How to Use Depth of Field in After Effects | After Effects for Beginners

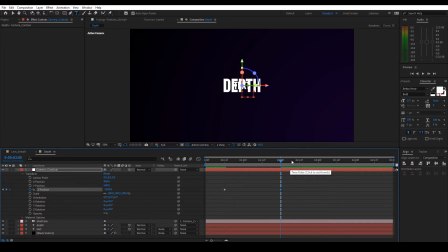It's called the ease expression. It's a mathematical operation, really easy to use. Basically, it'll just transpose values from another layer and use it on this layer.
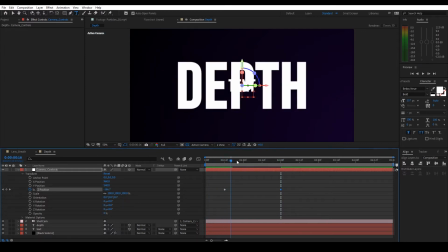Okay. So let's go ahead and get started creating that effect. To set this up, let's smooth out these keyframes.
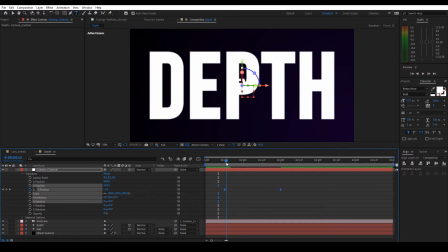And then what I actually want to do here is, so we're going 1,500 frames back.
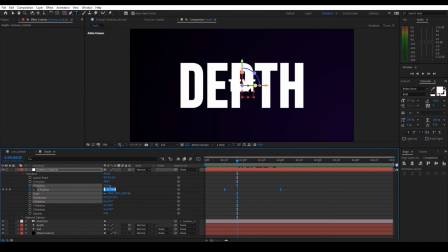I actually want to go about 1,200 of those frames right away.
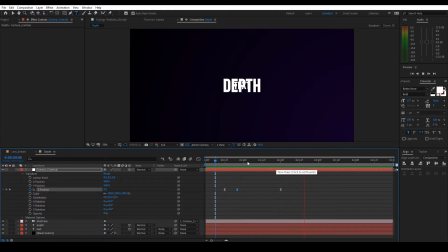And what's going to happen here is, so we're going to shoot to negative 1,200, and then the last 300 frames we fall back is nice and smooth and falling off. However, we do have an issue that we need to pay attention to. I want to go to the value graph to make sure that as it comes down.
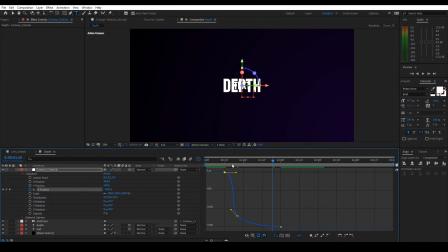So what I'm doing right here is I'm switching this graph up to change the speeds. I just want to control the speeds a little bit better. It's a little too fast. So I have it ease out of the stop position. So ease out of the stop position.
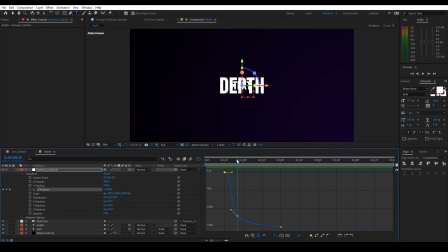So it accelerates up right here. It's its fastest point. Then it's going to slam into position at the negative 1200, but continue moving past it. And then it's just going to ease into a stop position.
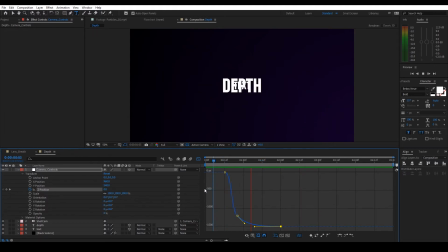And this is the effect we want. Okay, let's come out of the graph editor. So we have these keyframes set up now. Now, the next thing I want to do before I add depth of field is I want this text layer to act like it's falling off in the distance and the light's disappearing.
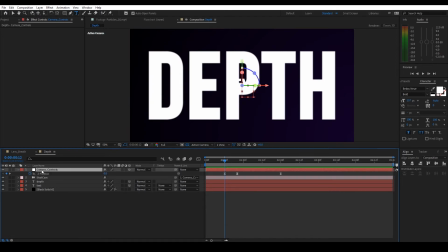But before I do that, I do want to write this expression. So let's go ahead. So I'm going to hit U. So I only have the Z position up on the camera controls. And then on the text layer, I'm going to hit T for opacity, and we're going to write an expression. Before I write anything, I want to set a variable here, and we're going to call this CCZ.
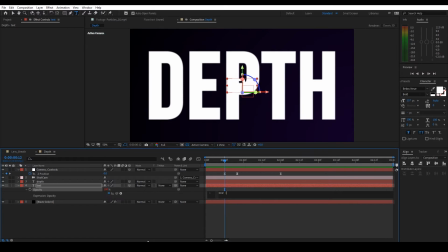_z, or we could just do CCZ without the underscore, equals pick whip to the Z position. And then I'm going to go ahead and set a semicolon. Now we're going to use the ease operation here. So we're going to type in ease, and then I want to type in CCZ so we can plug in that variable here, comma.
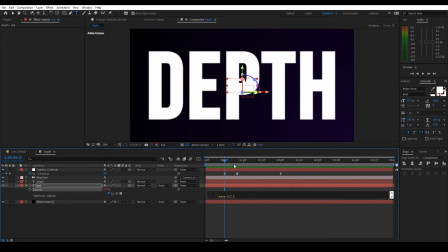And then what I want to do is I want to take the negative, let's say negative 400 point here, to negative 1500, and then I want to do 0 to 100.
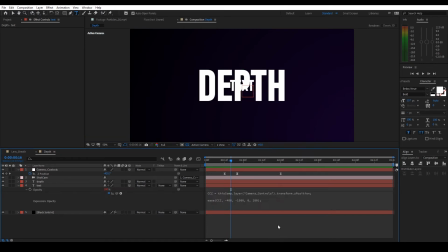Believe this will work, and then I'll explain what's happening here in a second. Yep, that's exactly what we want.
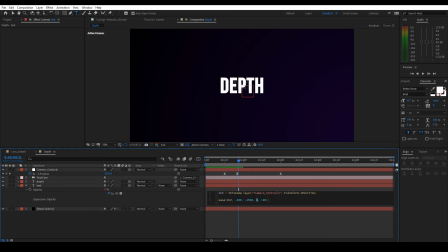Actually, don't want to go all the way down to zero here, so let's actually see, let's say 33. There you go, it's still there. And so now it looks like it's falling back because it's using the actual camera movement now to drive the opacity change.
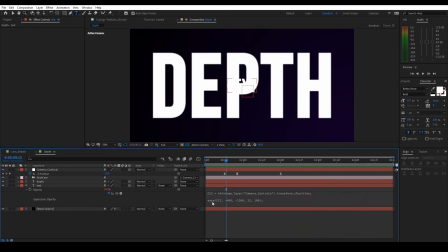So it's 1-to-1, so it looks natural. So what's going on here is I basically have set an expression that says, hey, I want to take the Z position change. I want to take the values in the parameter. I'm setting a blind, essentially, an upper blind of negative 400 and a lower blind of negative 1500.
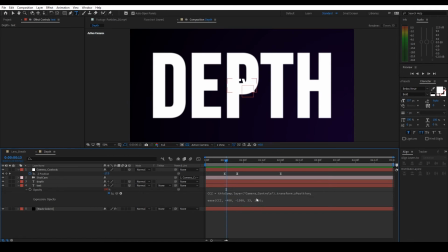And then in that realm, as we go from A to B, I want to change opacity from 100 to 33. Now, the reason why this is in reverse is because we're working in negative values and we're actually pulling away from 100. Keep in mind that there's already 100% opacity on this layer. So that drives this effect for us.
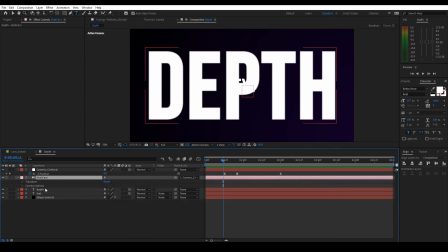All right, let's add in a little bit of depth now. So on the shot cam, hit AA to bring up our camera options. And we're going to leave fast rectangle for now, but I want to open up our aperture huge. So if you've ever used a camera before, the wider an aperture, the more light gets let in.
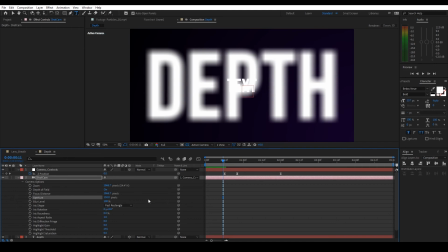If you're shooting in usually in a higher aperture and you're able to actually preserve your exposure, you start to generate what's called a depth of field, or a shallow depth of field, I should say. This is the effect we're replicating here by opening up our aperture in pixel.
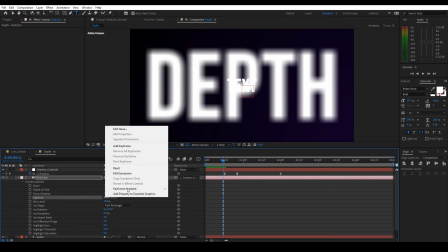The default in this case, if I come over here and I hit reset, is 25.3 pixels.
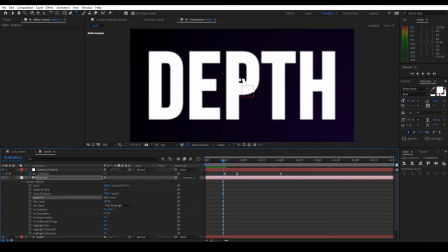Okay, it's a very, very narrow. It's like this big right here. So we want to open up that aperture so we let more light in and will allow us to soften everything up. So let's just, like I said, let's go to 250. That's a little insane. Let's go to 200. 200's fine. And I actually want to increase the blur level to how much it's going to blur by, about 200.